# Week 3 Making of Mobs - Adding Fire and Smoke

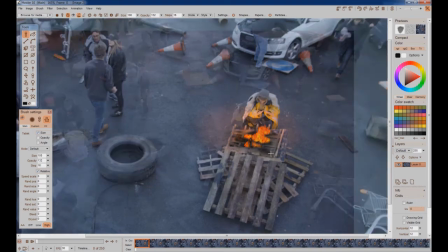I was trying to make it just like a generic type of a thing. Create a safety real quick.
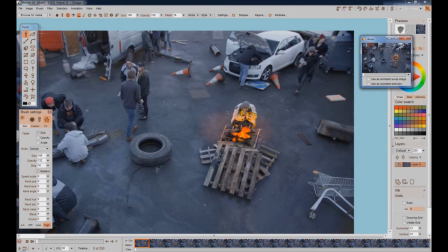Alrighty, and now I'm going to
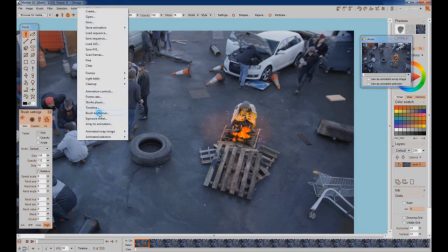get to that brush keyframer,
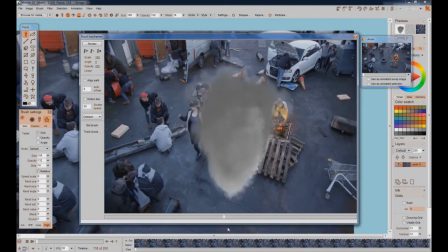and so you can see my smoke there. And you know, it's pretty white for smoke, but that's what I made.
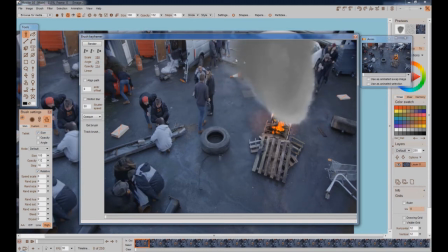A little
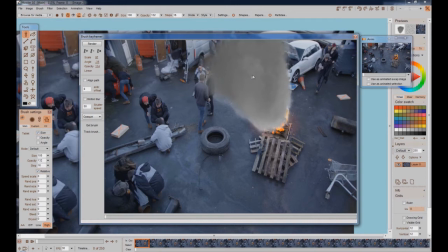we're going to get it right into that fire, just barely. We're basically introducing a little bit of wind in the same direction as what I did with those flames that last time.
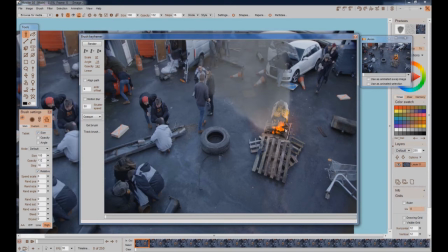Basically, when flames are at their most intense is usually when there's a little less smoke. So we can bring this opacity down right here. Now we're going to set a keyframe and pull this forward a little.
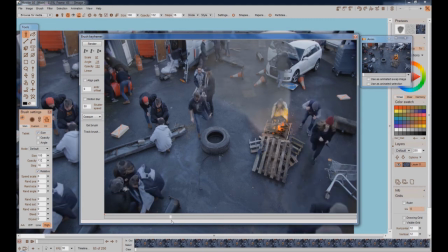You see that really looks pretty cool. And so right here I want to keep that same effect, so I'm going to set another keyframe. And then as the flames start to diminish, I think I'll bring the opacity back up a little bit.
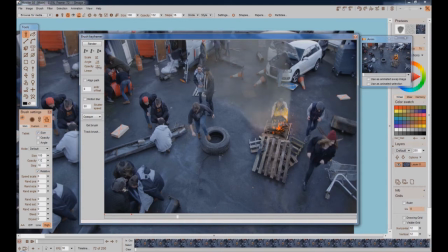If I want to add a bunch of opacity, what I can do is create a second layer of this smoke with a really super soft mask around him, so that some of the smoke is coming from behind him. So I think we're going to experiment with that.
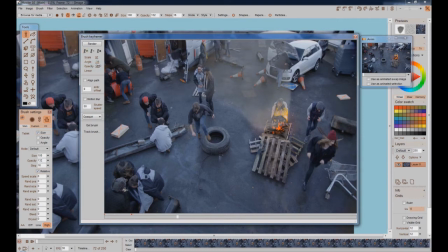Let's bring this opacity up a little bit more though. And see, you can see the keyframes showing up as little red dots there, so you can always get back to them if you need to change them.
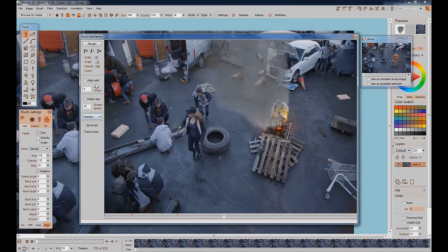See, and now I'm going to make it a little bit more subtle once again. Keyframe that. But see how this
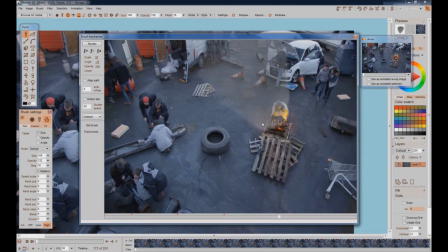overlay here is definitely going to help diminish this this crazy coloring that I did there, but also that crazy coloring that I did is going to help make this overlay,
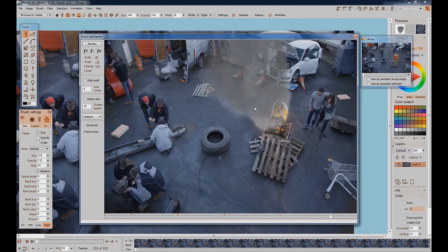so much nicer. It'll be peeking through in a very subtle way, and I could also be animating the scale, but I'm opting to not do that at this point.
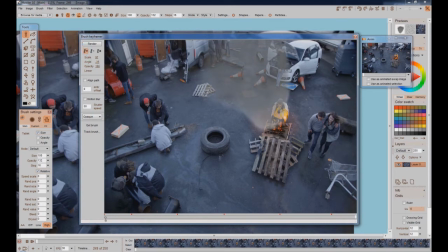And set my final keyframe, come back to the beginning, and I could play this right through again just to double check it, but instead, to save time for this tutorial type of thing, I'm going to just click render and we'll take a look at it and see how that plays through.
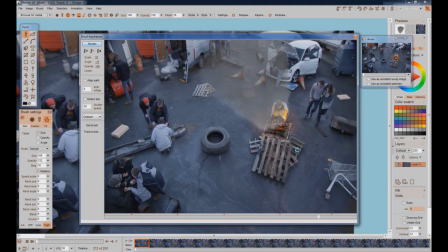And then I think what I'm going to do is I'm going to do like I just imagined, is I'm going to make a subtle mask. Why don't I clear all keyframes here?
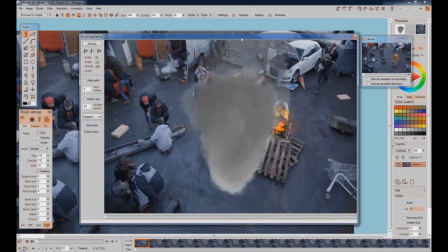Get rid of this thing, or I could just bring it down here.
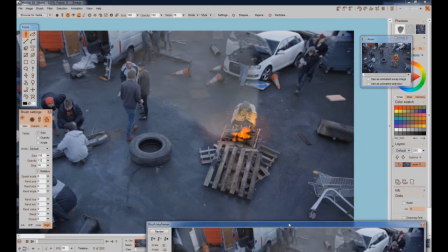And I do want to get at my play controls here and take a look at how that. See, so that's kind of cool.